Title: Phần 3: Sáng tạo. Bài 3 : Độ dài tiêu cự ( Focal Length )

Okay, let's talk about focal length.
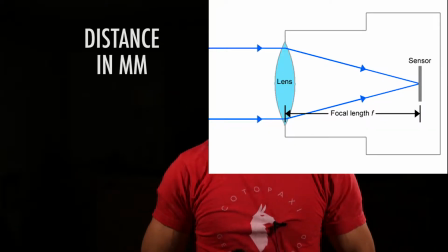[0:06]
Now, focal length is the distance in millimeters from your camera sensor to your camera lens.
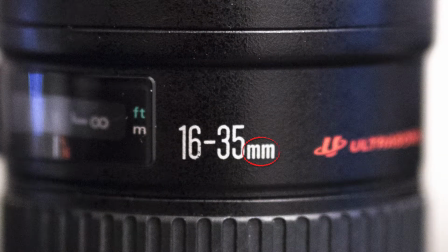[0:12]
So that little millimeter, all that's telling you is that distance. That's not really important.
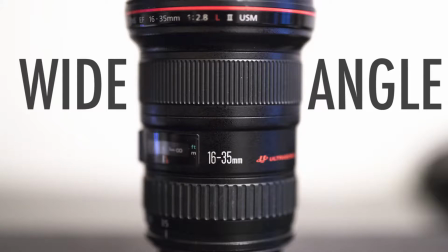[0:17]
What is important is the effect it has on your image. Essentially, the lower the number is, the wider angle view you're gonna have.
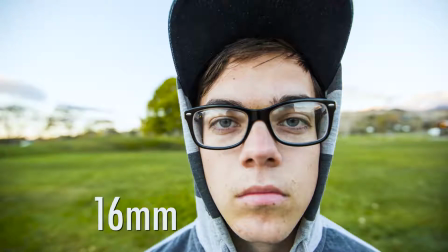[0:25]
And when it's wide, it's gonna make things appear farther away than they really are.
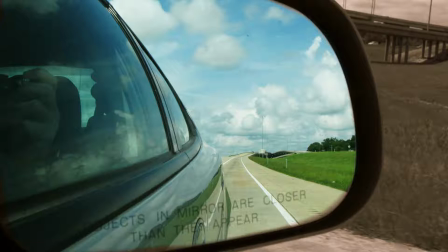[0:29]
Kind of like in your car door mirror when it says images may be larger than they appear or whatever.
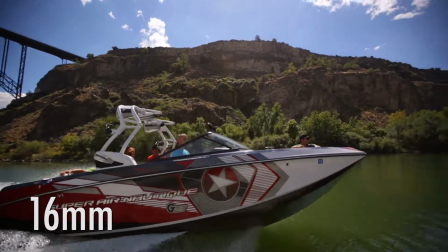[0:34]
That's the same effect wide angle lenses have. The higher the number is, like the 70 to 200 millimeter lens, the more narrow your field of view is gonna be, and the closer it's gonna make your subject appear. This video you're seeing right now was filmed at 70 millimeter.
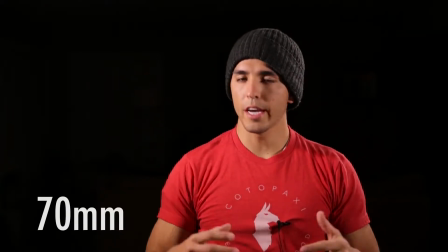[0:48]
And the reason why I chose 70 millimeter for this interview is so that I could compress the space so you couldn't tell that I was in my kitchen.
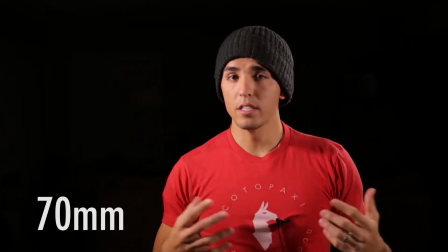[0:55]
I'm gonna zoom this out now to 24 millimeter so you can see what it would look like if I would have chosen a wider focal length.
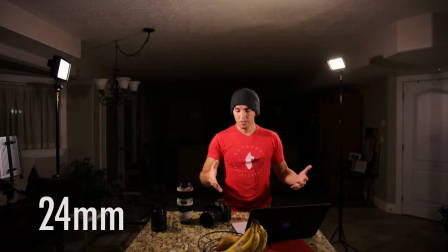[1:02]
Now we are at 24 millimeter. You can see my table, you can see the lights, you can see the ceiling. You can see a lot of things that I don't want you to be seeing. And that's why I didn't choose to use a wide angle in this, because none of this stuff has importance in this interview.
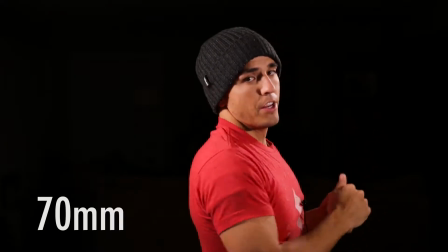[1:16]
So let's compress that space and go back up to 70 millimeter. And you can no longer tell that I'm in my kitchen and you can't see all the junk around me. So I put together a series of photos that I took of my buddy Tanner Townsend,
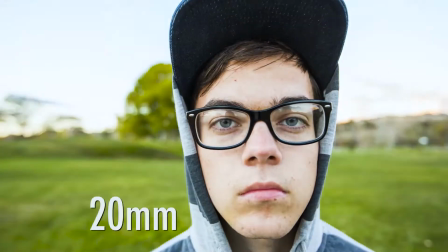[1:27]
and I shot each photo at a different focal length, starting at 16 millimeter all the way up to 200 millimeter,
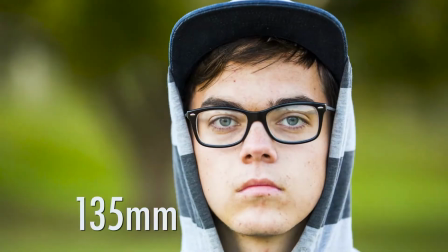[1:32]
so you can see the different effects that each focal length has on the human face. So the first photo I took was at 16 millimeter.
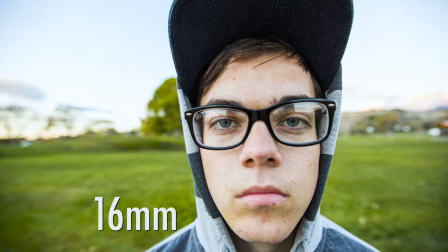[1:39]
I'm literally 6 inches away from his face when I'm shooting this photo. Because my angle is so wide, I have to get really close to make him look big in the image. So when you do that, it distorts all the features of his face. It pulls his nose forward.
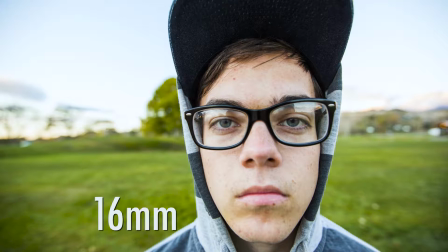[1:53]
You can see how big his hat looks. Also notice the compression, or how far away the tree looks behind him in comparison to these next photos. Let's go up now to 20 millimeter, and you see it's slightly less distorted and the background tree's gotten a little bit closer, but it's still way too wide.
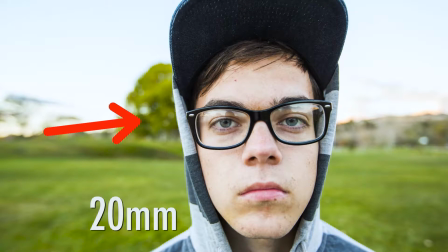[2:09]
So let's now go up to 35.
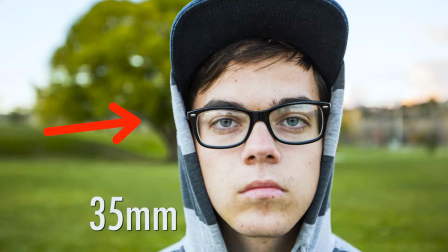[2:10]
The face is starting to look a little more normal now, and that tree is coming even closer as I compress more space, but in my opinion, we're still too wide to be this close to someone's face.
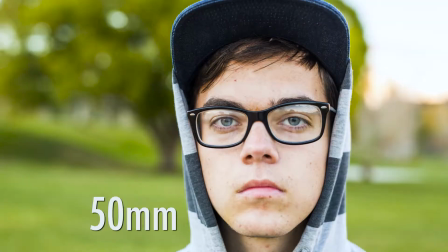[2:19]
So let's go up now to 50 millimeter, and 50 millimeter is the focal length that is said to replicate the human eye, or what you see at 50 millimeter is going to be very similar to what you would see as far as distance goes with your own eye. And that's probably as low as I'd go when shooting close-ups on people's faces. So let's go up now to 70 millimeter.
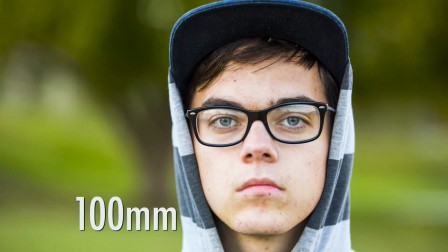[2:39]
Most photographers will tell you that between 70 and 100 millimeter is the optimal focal length to shoot the human face. So there's 70, 85, and 100. Now let's go up to 135 and then 200.
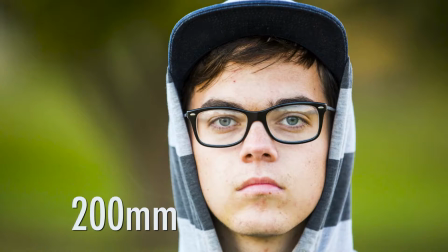[2:52]
And you see now we're kind of compressing a little too much. The features on the face are now flattened and the face is actually getting a little bit wider.
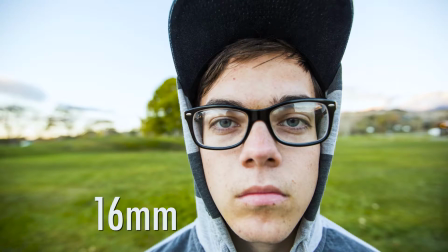[3:00]
So if you're shooting at too wide of an angle, it makes the face look too skinny and pulled back.
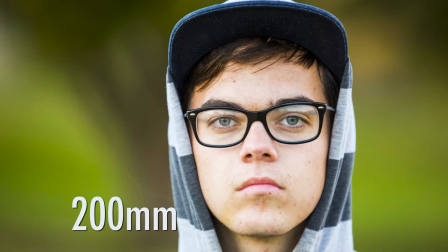[3:04]
Or if you go too tight or too narrow of a focal length, it starts to compress the face and widen it out.
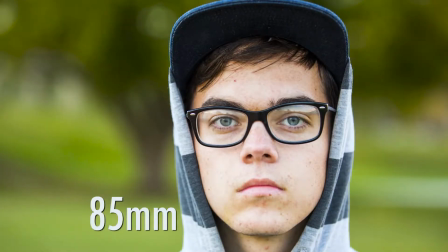[3:10]
So there's kind of a sweet spot, like I said, between 70 and 100 that I think is optimal for showing close-ups of the human face.
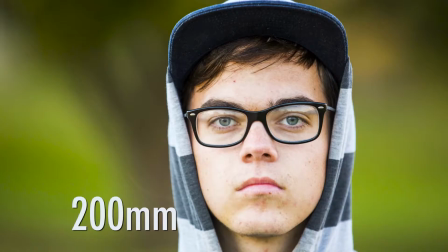[3:17]
Now notice also at 200 millimeter how close that tree now looks compared to 16 millimeter.
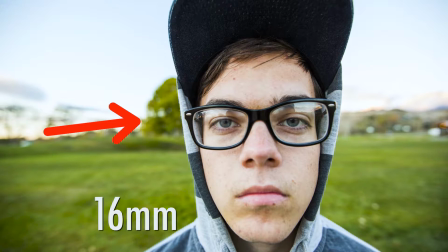[3:22]
Whereas the wide 16 millimeter is expanding space, that 200 millimeter is compressing space and making everything feel closer.
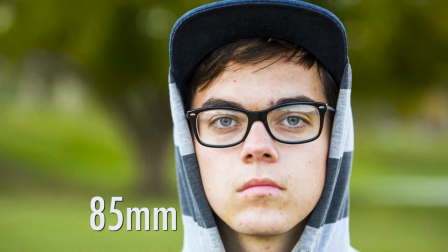[3:29]
So take a look at these photos now played back to back, and you'll see as it goes back and forth from 16 to 200 millimeter,
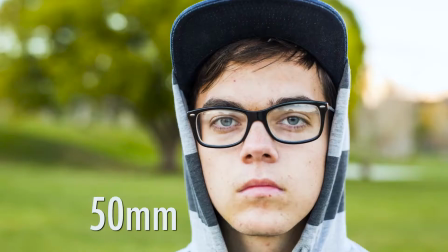[3:36]
that background gets closer and farther away. Closer and farther away.
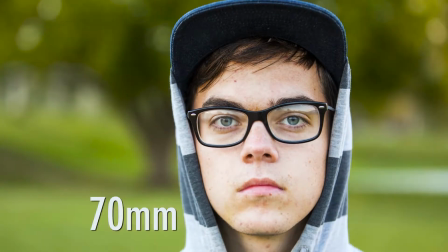[3:41]
And the features on that face are getting skinnier and more distorted, and then wider and more compressed. So keep those two things in mind when choosing your focal length.
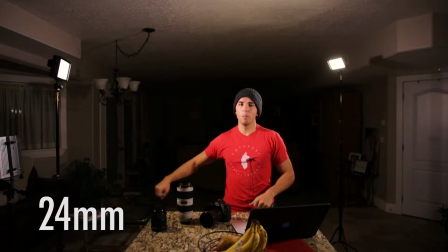[3:50]
Understand what the focal length does of expanding space and giving you a bigger field of view, and compressing space and giving you a more narrow field of view. So now that you kind of grasp the concept of what different millimeters and numbers mean and what they're doing to your image, let's talk now about when to use different focal lengths in which situations. First up is the wide angle lens, my 16 to 35.